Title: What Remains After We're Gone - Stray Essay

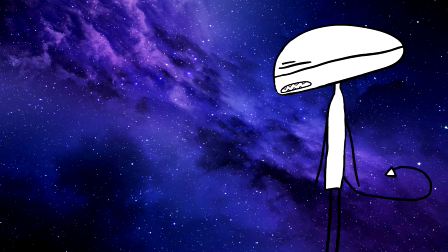(0:00)
Hello. You know that saying that when you die, your cat will only wait a few moments before eating your rotting corpse?
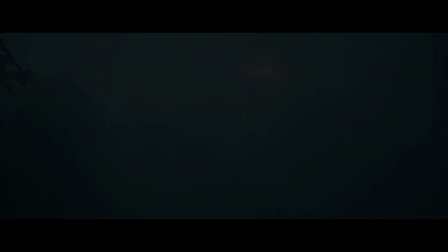(0:06)
Yeah, fun way to start a video. Dark as it is, it's true. Earlier in June this year, a woman in Russia suddenly dropped dead standing in her own home.
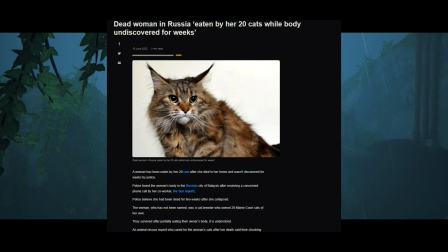(0:15)
She lived with 20 Mancun cats. She was a cat breeder, so of course she had that many.
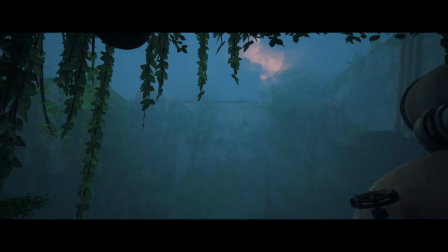(0:20)
Big, chunky fuckers. Twenty of them in one house. And now, no one to feed them.
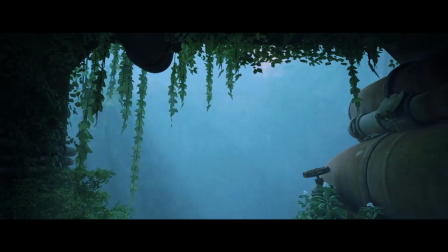(0:26)
Two weeks later, her body was found by police after a co-worker called in that she didn't show up to work.
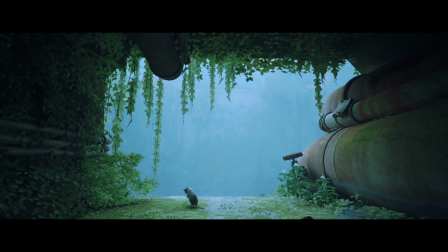(0:31)
They found her body rotting and being consumed by the felines.
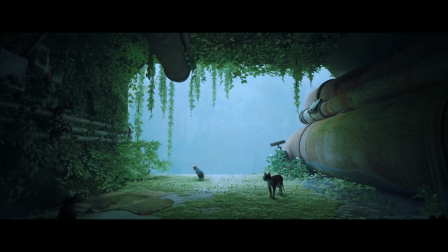(0:35)
An animal rescuer on the scene said the cats were left alone on their own for two weeks.
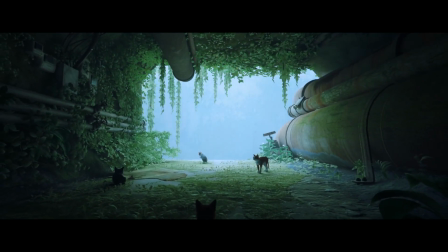(0:40)
There was no food, so what else to eat? It's understandable, right? They ate what there was.
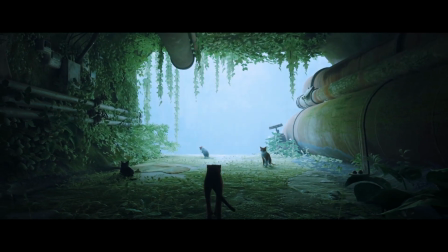(0:47)
It's very disturbing, sure, but it also doesn't feel like something the cats did maliciously. They did what they needed to stay alive in that situation.
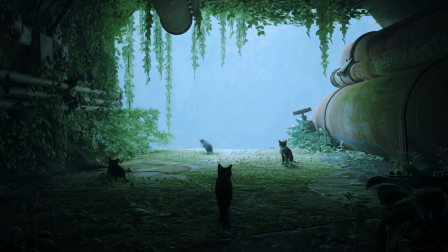(0:55)
so they look to the human that gave them food every day. When she's gone, she's still helping them in a way.
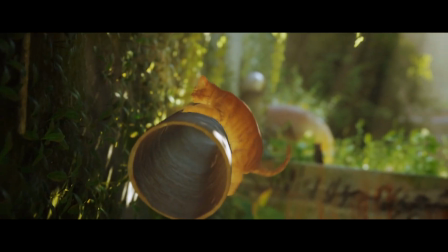(1:02)
I mean, what do you think is going to happen when you throw a bunch of sentient creatures in an enclosed space with little food,
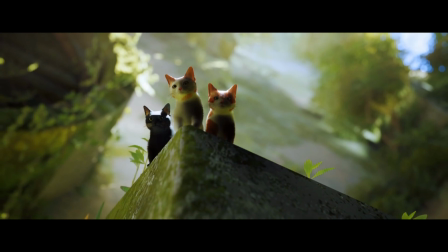(1:07)
little if any sunlight, and the memories of the people that once lived before them? They use whatever the ones before them left them.
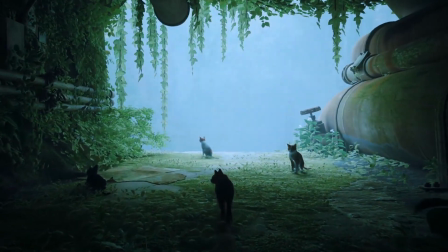(1:18)
Stray is a game about a cat. You live in a small concrete outcove in a rainy city, lush with vegetation and decay,
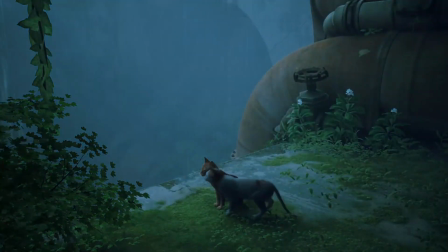(1:25)
but that really doesn't seem to matter to a small group of stray cats living on the outskirts. Happy, healthy, comfortable.
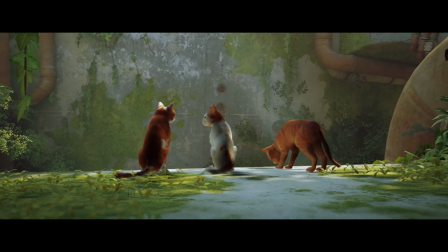(1:32)
The areas all around them are displaying huge signs of total apocalypse-type scenario, like something really bad happened a long time ago.
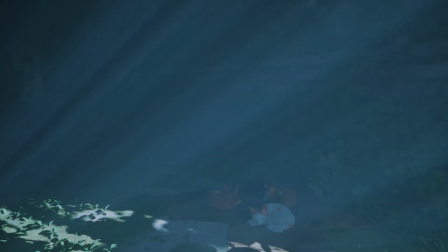(1:40)
Yet the most you can think about is how nice it is to sleep under the rain, or to scratch this big tree, or to drink some water from a leaking crack in the wall.
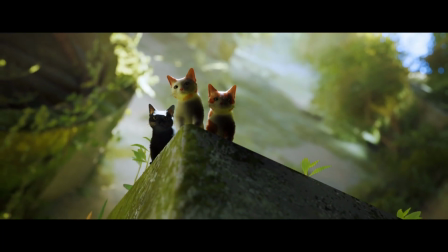(1:48)
Everything is simple, Except the part when you jump to a broken pipe and fall into an abyss.
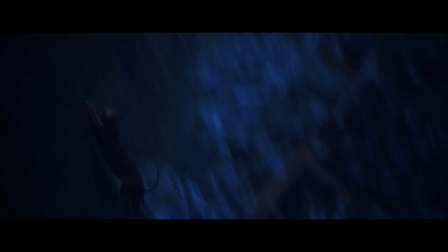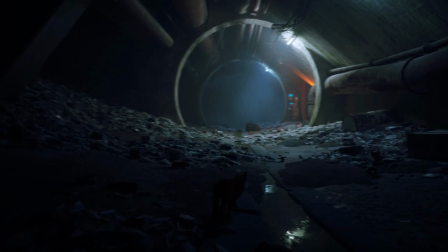(1:59)
You're deep into this concrete monster of a structure now. Alone. It's amazing how easy they get you to care about this cat here.
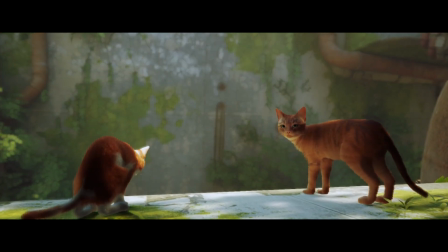(2:07)
Show them hanging out with some other cats and being cute, walk a bit, press a few buttons, fall down.
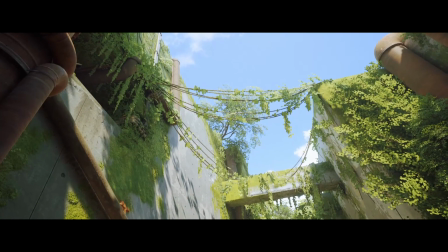(2:12)
In any other game, this wouldn't be very effective, but because they're cats, this actually works really great.
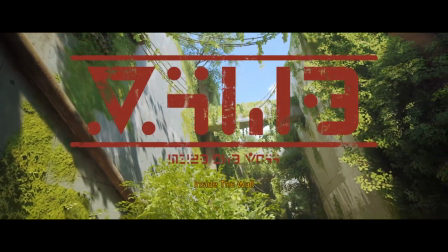(2:17)
We don't really need that much time to understand the relationships of these cats like we do actual characters.
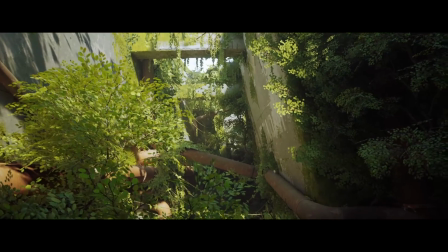(2:22)
I mean, Garfield here is an actual character, but still a cat. A good cat, but as realistically characterized as a cat can be.
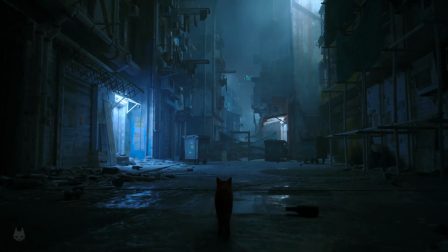(2:32)
Now in the dead city, the environment is immediately oppressive. The incredible graphics and lighting combined with the genuinely incredible score by...
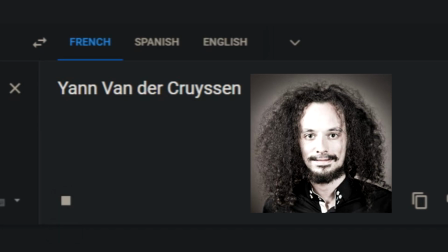(2:39)
Nope, hold on. Get the text-to-speech bot. Jan van der Cruyssen. But it really gives this city life, gives the entire game life.
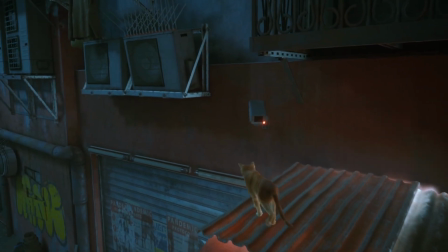(2:47)
It almost sounds 16-bit sometimes, retro, yet wonderfully modern.
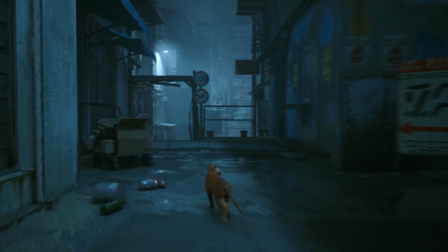(2:52)
The neon signs have a language that resemble many different ways of human speech smashed together.
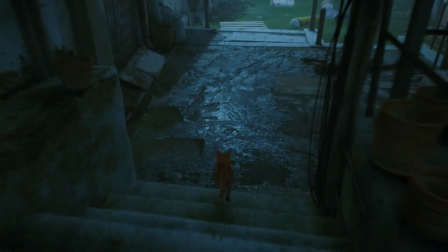(2:57)
It's actually a written language that they seemingly created for the game, it's even used on the cover for the soundtrack.
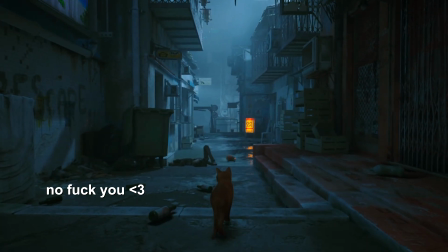(3:03)
Maybe me and editing can translate some of this stuff. Either way, it's cool that they put that level of detail for a fucking cat game.
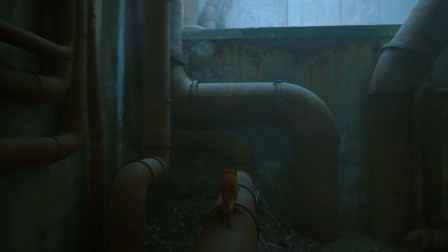(3:10)
This cat is smothered by the city.
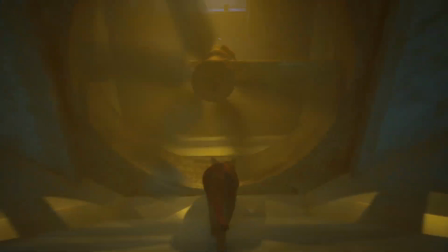(3:12)
It feels so out of place in these massive concrete mazes, yet so at home, hopping across vents and pipes and all of a rooftop tops like it's nothing.
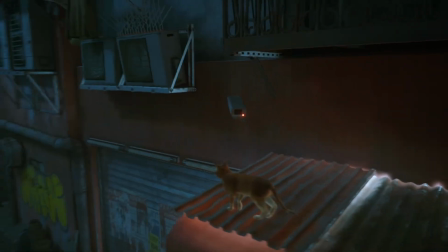(3:20)
The cameras seem to notice this too, creating paths of light and guiding you around the city.
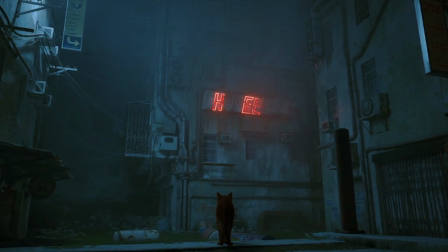(3:26)
This one shot here sticks out in my brain a lot. A cry for help. These streets are long abandoned, nothing but decay.
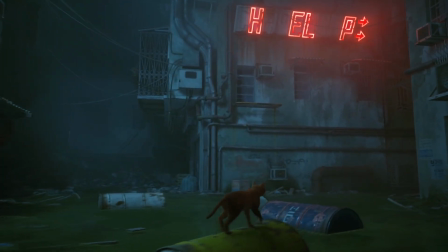(3:33)
The cold color palette makes the cat stand out like a sore thumb with their orange tones and meows. You encounter corpses of robots. Lots of them. Yes, I'm going to call them corpses. Some of them are way older than others.
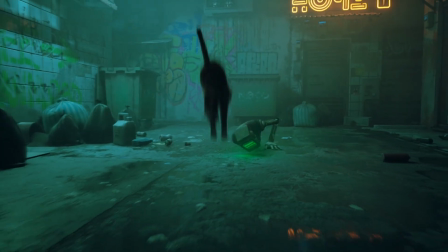(3:46)
How long has this city been rotting? You can find one still alive getting eaten by some small little creatures.
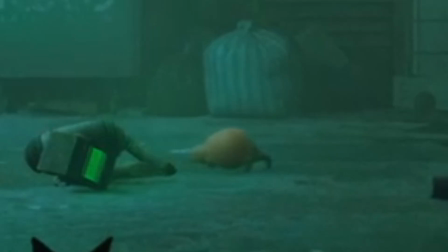(3:53)
They almost look just barely not enough like headcrabs to avoid a lawsuit. But they run off before you can really inspect them. Until a huge horde of them finds you in the street.
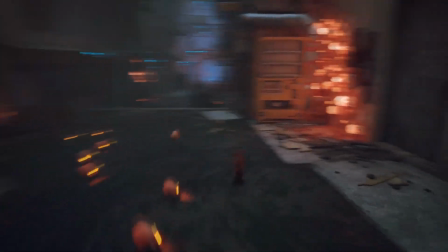(4:03)
I really like this chase scene actually a lot. It's really cool. The achievement that's tied to it is a bitch.